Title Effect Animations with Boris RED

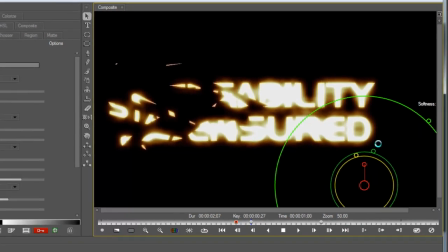Soften it up.
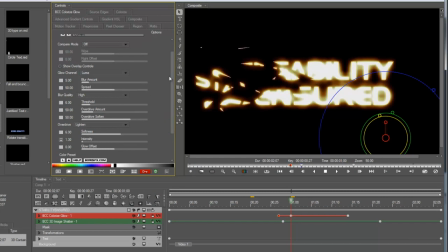And a few of the controls aren't on there because it would clutter everything if we put them all there. but put some overdrive in there constant if we turn up threshold a little okay
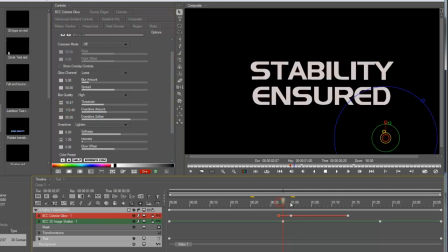ah damn I had the first keyframe selected that whole time did I no I didn't okay scared me there cool and there it is and of course there was a little bit of a motion happening in the beginning that was just done in this tab here.
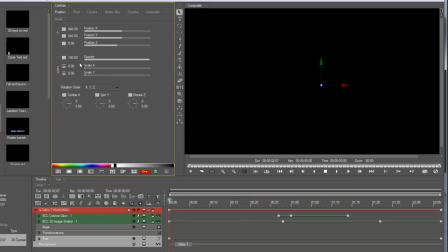I think it was merely a scale change. Again, I'm in auto animate mode so any change I make will automatically animate.
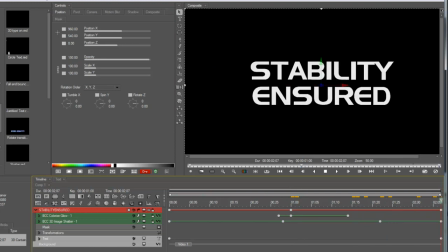Set that to 100 there. It doesn't really matter if it, you know, collapses.
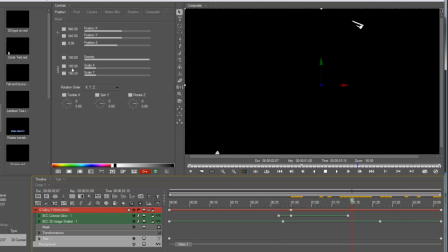And let's also put a slight rotation on it, shall we? So that it's not entirely flat. There you go. it's nicer. Okay, so two for two.
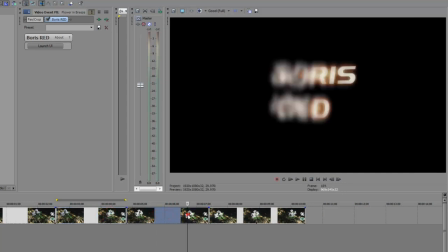Now let's take a look at my favorite one, the smoking particle disappearing text.
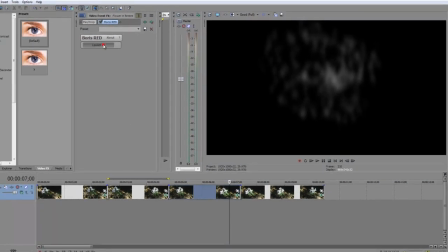I think it has a more precise name in our filter list, but let's see.
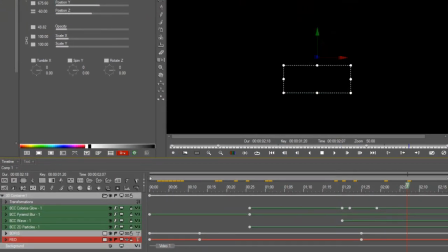Okay, so there's a lot going on in this timeline. We have title animation coming from two opposite directions and of course the cool disappearing effect so we're going to have to do a few new things in this track I'm going to delete
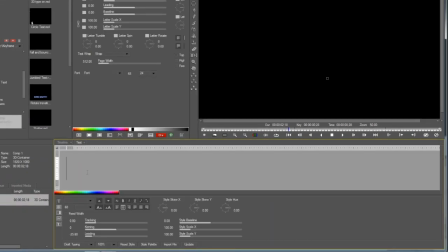everything start from fresh so let's just say this is great and underneath it something to gallery intake I don't know.
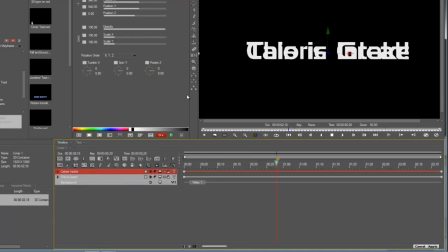Alright, so we have two great sentences here, or words what I want to do first is create the animation for these two
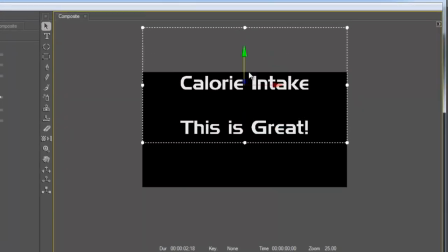I'm just going to have them start above or below notice I'm using on-screen controls again to reposition my text.
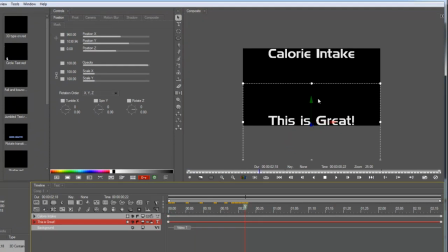We'll have them meet up about here and I want them to stay put so that they will hold there okay
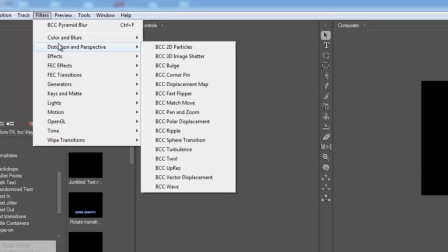so there's that now let's apply the 2d particles this is the you know shattering effect if
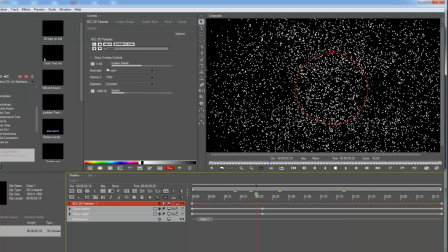you will or the disintegration it works just like the 3d image shatter did so I'm going to set it up the same way I'm going to use a scatter white mode.
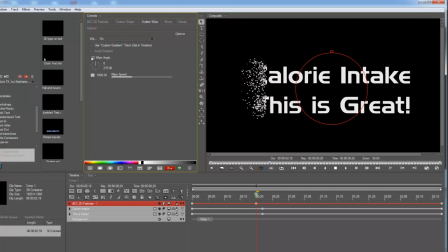I'm going to set this angle to about 270, make it constant, and like the 3D Shatter, I'm going to set it to manual,
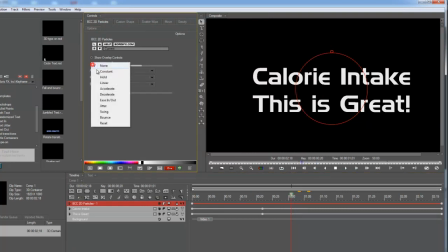and I'm going to use the on-screen control to judge when it should be done.
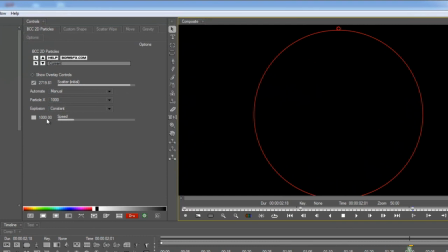Okay, one difference here, I am going to slow these down a lot more than the 3D shatter did,
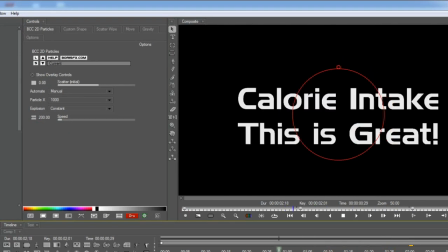because I don't want the particles to get too far away too quickly. I mean, I want it to be like wispy smoke, so I don't want it to go, you know, too far.
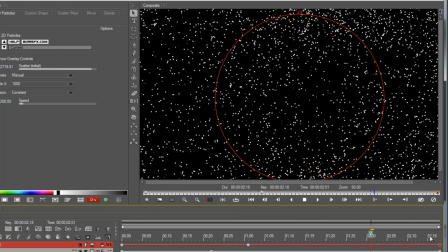Oh, and because I didn't use the last keyframe, it went back to the original. But there we go. Great.
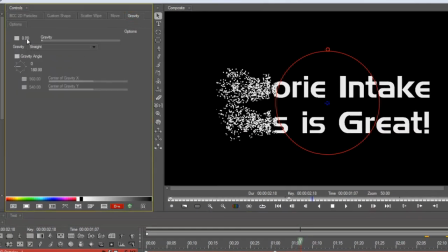Now, let's put some gravity into the equation. That's supposed to be smoke, so let's make it negative gravity. You know, that negative gravity that you run into sometimes. It's really annoying.
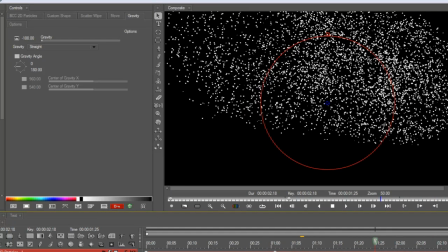Okay, that's actually a bit too strong, I think, for the negative gravity.
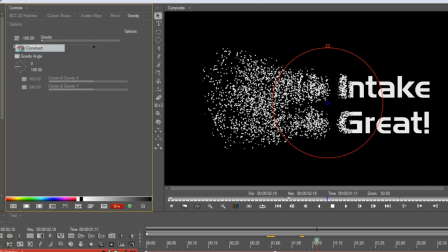Let's just make it negative, I don't know, 50. Hey, that's weird.
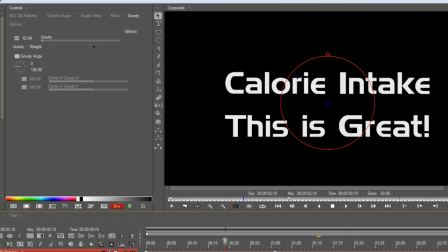It didn't even change anything. But that's perfect. Great. Okay, so we have our 2D particles there.
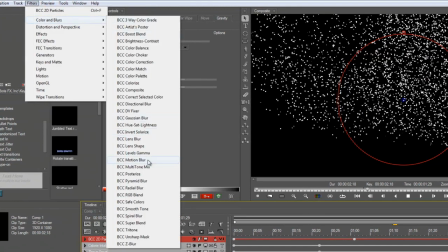Now, let's make it look like smoke by adding a blur filter. So I'm going to add BCC pyramid blur, a nice quick blur.
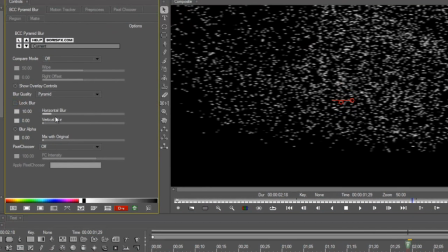I'm going to unlock the horizontal and vertical. I'm going to make the vertical much more this time, but we do want to have some horizontal in there too.
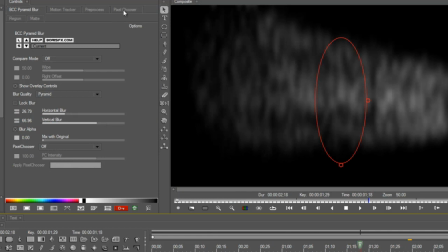Okay, and now you can see it's blurring the whole text, and we don't want that. Well, we're going to use a special feature called Pixel Chooser to mask the effect. So what I want to do is set the shape of the Pixel Chooser. First, I've got to turn it on, and now I'm going to use a linear gradient shape.
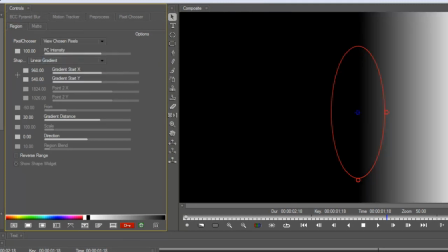Now what that's doing is it's hiding the effect to the white area or region of this mask.
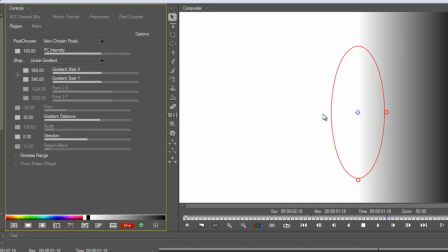And I can animate the position of this mask too. So that's what I'm going to do to animate the blur effect.
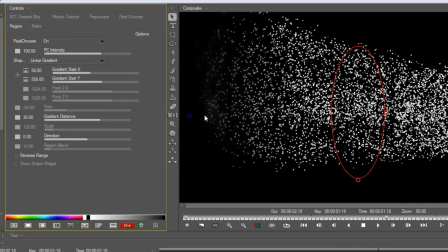I can see how it affects the real image underneath, like so. And I can also change the distance of the gradient, make it a little bit more subtle or abrupt.
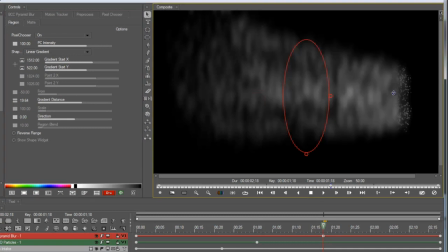Okay, so now let's position this where it should be. We want to hide all of the sharp edges on the pixels.
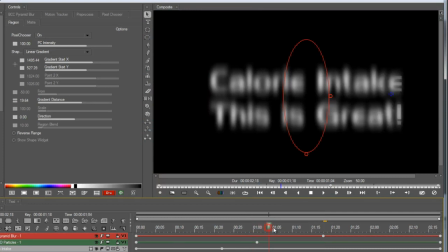But we don't want to blur much of the text before it needs to be there. Okay, so there's going to be some overlap.
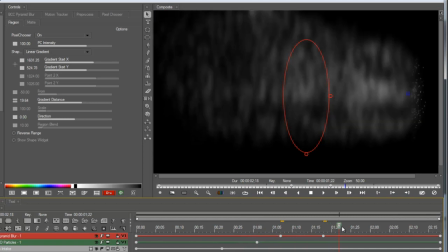But I think that will work pretty well.
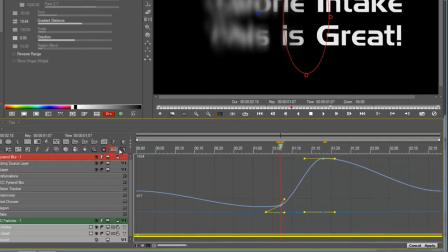okay this is another good time to use the graph mode I think so I can just copy and paste this keyframe at the beginning of the timeline
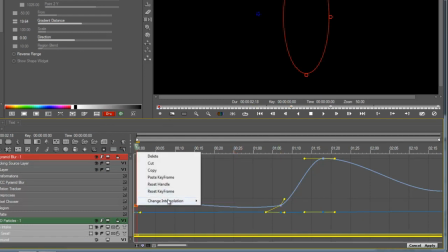and set this interpolation to hold
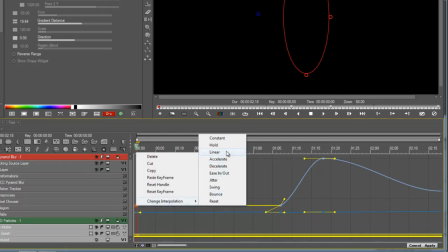hold was the wrong idea because that was still too close to the edge let's do linear, back it off
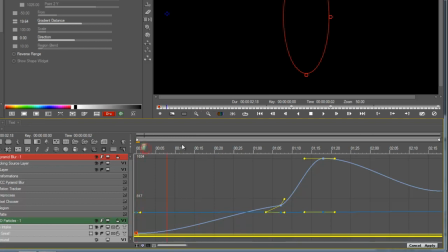still too close, go back there we go So, still too close, but you know what?
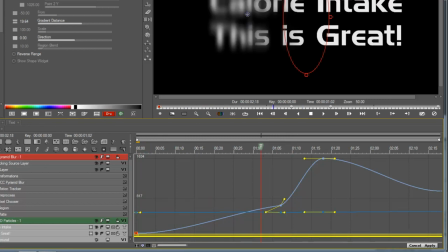I'll just create a new one right here.
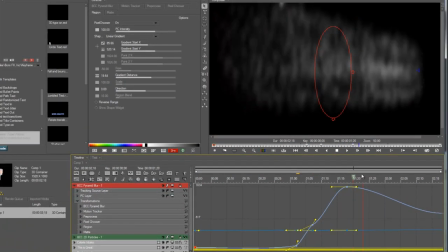There we go. And, whoosh. Nice. And afterwards, of course, copy.
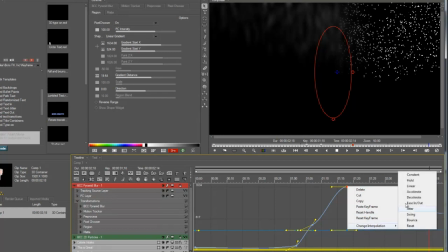Actually, you know what? I'll just make it a hold keyframe. See, all these easy ways to do these things.
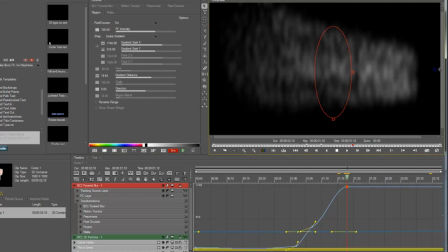And it should be a little bit further out. And a little bit further in the timeline, too.
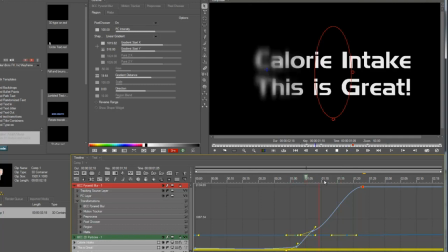Okay, so I left a little bit of the sharp 2D particles there, but it still works.
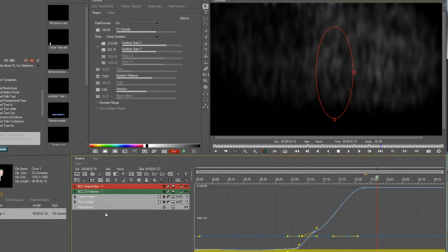We're going to mask this further by adding a colorized glow effect.
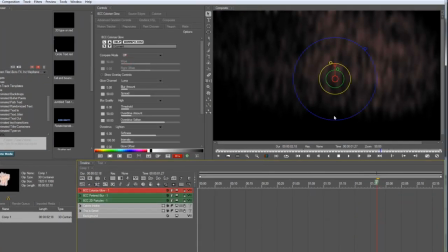And this time it's just going to be a little bit before the smoke.
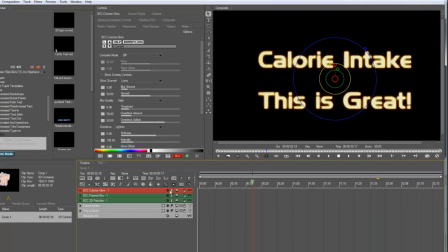It's going to kind of make it look like it's a fiery incineration.
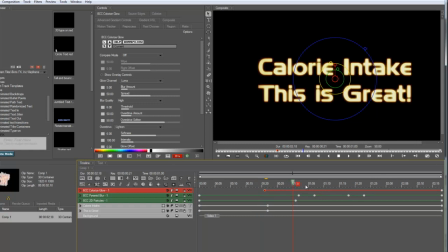So the smoke starts about here. So I'll just start that there with no intensity, and then as soon as it reaches that level, turn the intensity up.
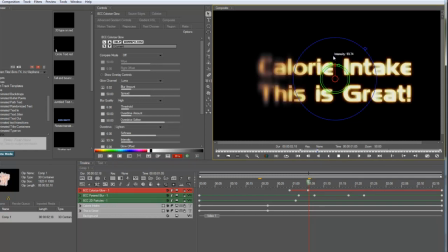And I actually like how that looks with the smoke on as well.
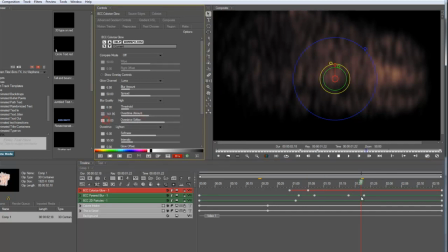Let's increase the overdrive constant too much.
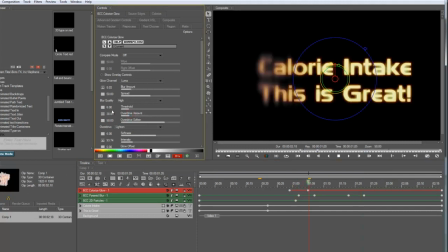Alright
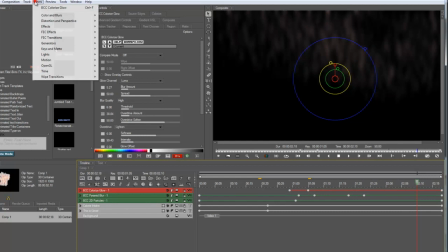Okay, so there's our basic smoke effect And just for good measure, let's put that wave back in there Because wave is just a good effect
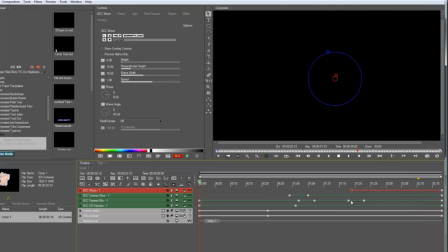That's great Alright, so just kind of wave the smoke at the end
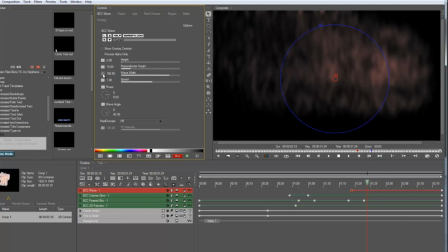Again, we want a lot of width to hide the ripples Constant, and we'll animate the height up from nothing